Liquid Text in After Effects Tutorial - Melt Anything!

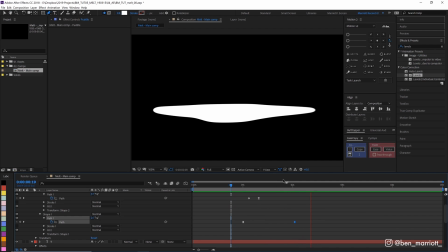right i'm at a point where i'm happy with now that looks pretty good but there's one thing I'm not quite liking how the end of this sort of sort of stops here I want this sort of to ease in really heavily like the end of the puddle it will still slightly keep moving
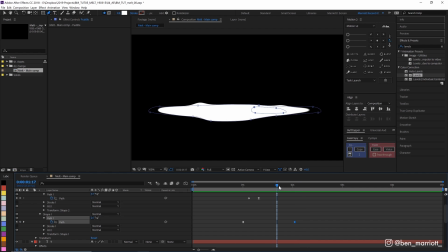it still has a little bit of momentum from the melting but I can't find a way to easily do that keyframe by easing it in more because then it's gonna it kind of disrupts the kind of melting speed we've got at the beginning a little hack method I've got to adjust that is
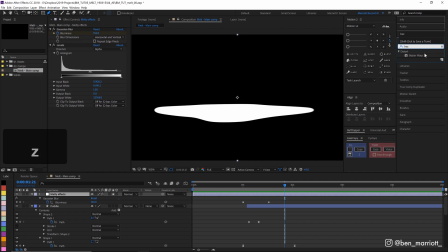to add a bezier warp to this adjustment layer as a warp and just before everything finishes melting i'm going to keyframe all of these vertices and
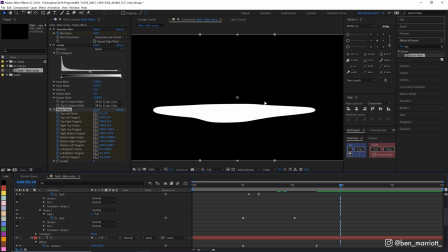then a little bit after that sort of resting state i'm going to zoom out i'm just going
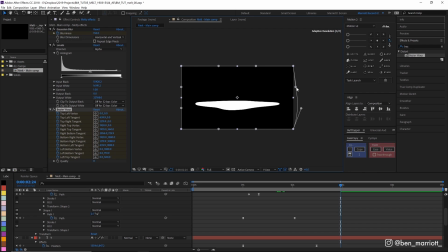to pull these anchor points out a touch so we stretch out that puddle just a little bit give it that extra tiny bit of movement so now we just get a little bit of that puddle sort of pulling out a little bit more let's play that back
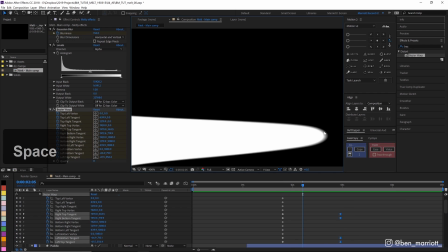all right now you can also if we zoom in here we can see that the edge of this puddle is a little bit blurry so what we can do there is that means on our levels um our alpha channel levels aren't quite crisp enough so we need to drag those in slightly the
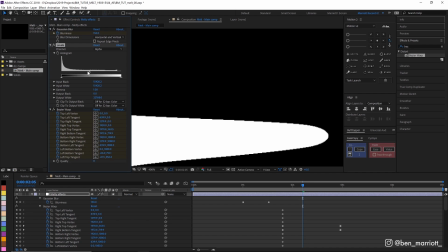more you push this if you push it too hard you're gonna get all this crispy aliasing which we don't really want so we want to make sure that that's just a few a light touch is needed just a few a few pixels away from that that looks fine that looks good to me.
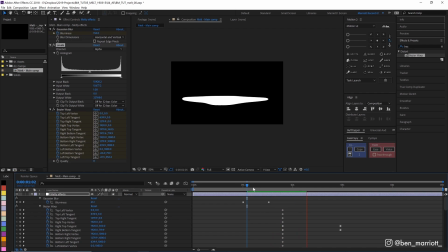This effect with the blurring and then the crunching the alpha channel, I use it more often than I thought I would. It comes in really handy if you just need to round corners on a simple shape or remove some of that crispy aliasing that you get in some places.
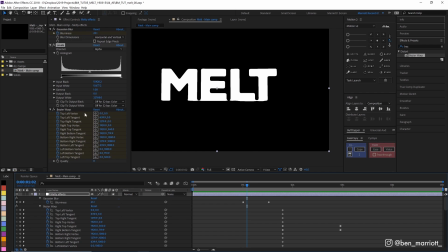It comes in handy in a pinch and this busy airwarp effect,
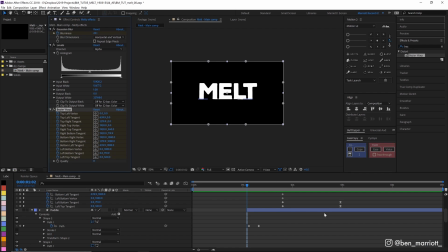normally it's best to sort out your easing issues in your main keyframes but sometimes it just doesn't work and you need a little bit of a hack solution on top and here it doesn't disrupt anything.
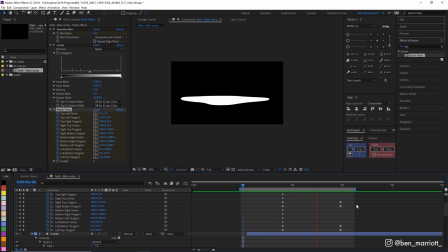For our shading effect, I'm going to render this out and do some frame-by-frame in Photoshop.
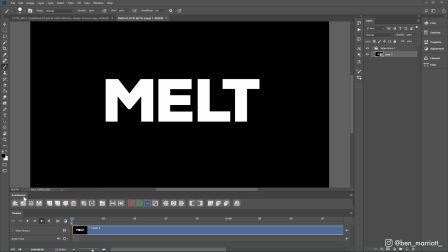And here I'm going to be using the plugin AnimDesign 2, which is 100% free. Essentially, it's a toolbar that has the buttons you wish Photoshop had for doing frame-by-frames animations. Now, I'm only really going to be using three buttons. This one to create a new layer, this one to create a new frame, and this one to display my onion skins,
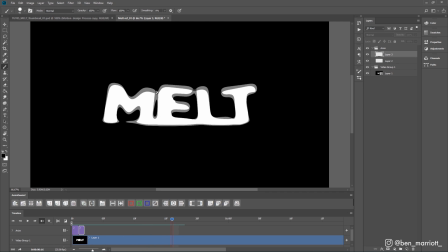which is the transparency, so you can kind of see a bit of the frame before, so your animation lines up.
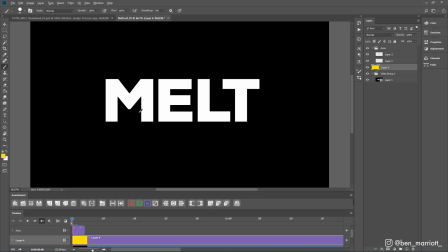I'm gonna add a yellow layer because I kind of think I want this animation to maybe look like cheese So I'm just gonna put a yellow fill on this layer and set it to multiply over our existing video layer And with this new layer, I've called highlights I'm just gonna add a highlight to the top left of every layer using a white round brush
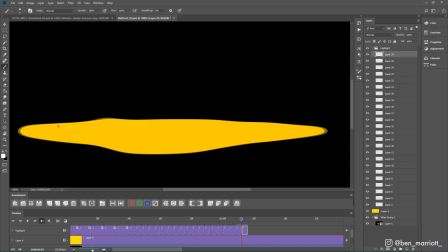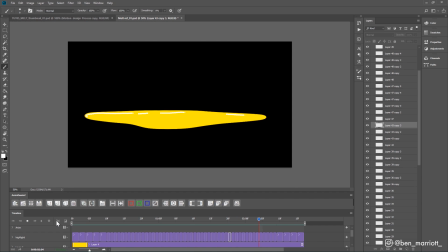All right, I think those highlights are starting to look pretty good now.
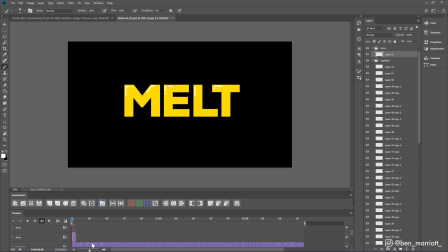Let's move on to the shading I'm gonna create a new layer and on that layer I'm going to select a nice round soft
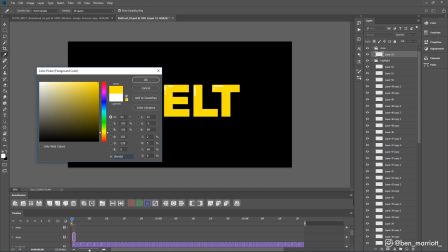brush select a color that's just a little darker and I'm just going to shade the bottom right of each layer.
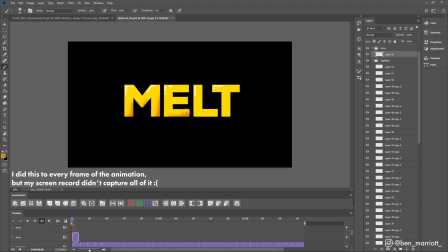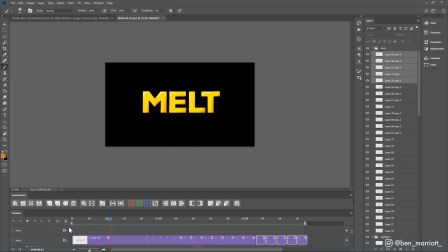Okay and I think that shading looks pretty good now as well let's take this back into After Effects.
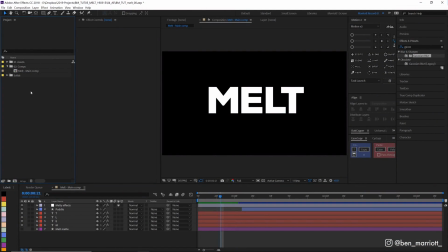All right so let's import that PSD into After Effects with ctrl i find our file and
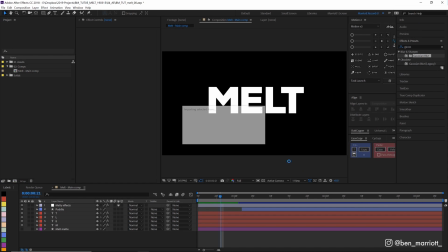select import as composition retain layer sizes and click the next okay dialog box.
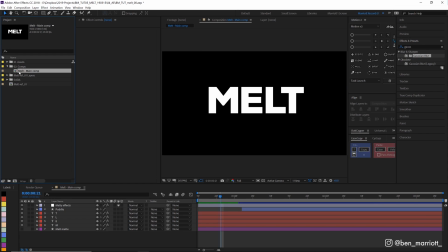Now we want to create a new comp that includes our main comp here so we can just drag that onto our new composition button down here and that creates a comp with the same size and width and just nests that comp inside. So let's rename that melt main top and
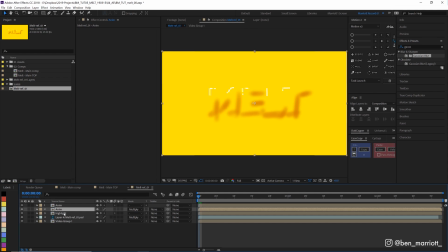we want to go into our PSD that we imported here and just copy out these two layers here.
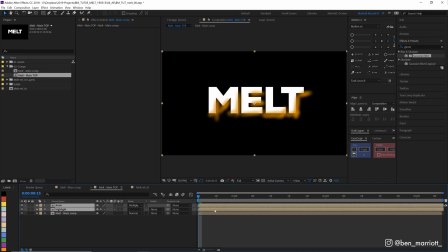These are our highlights and our shadows.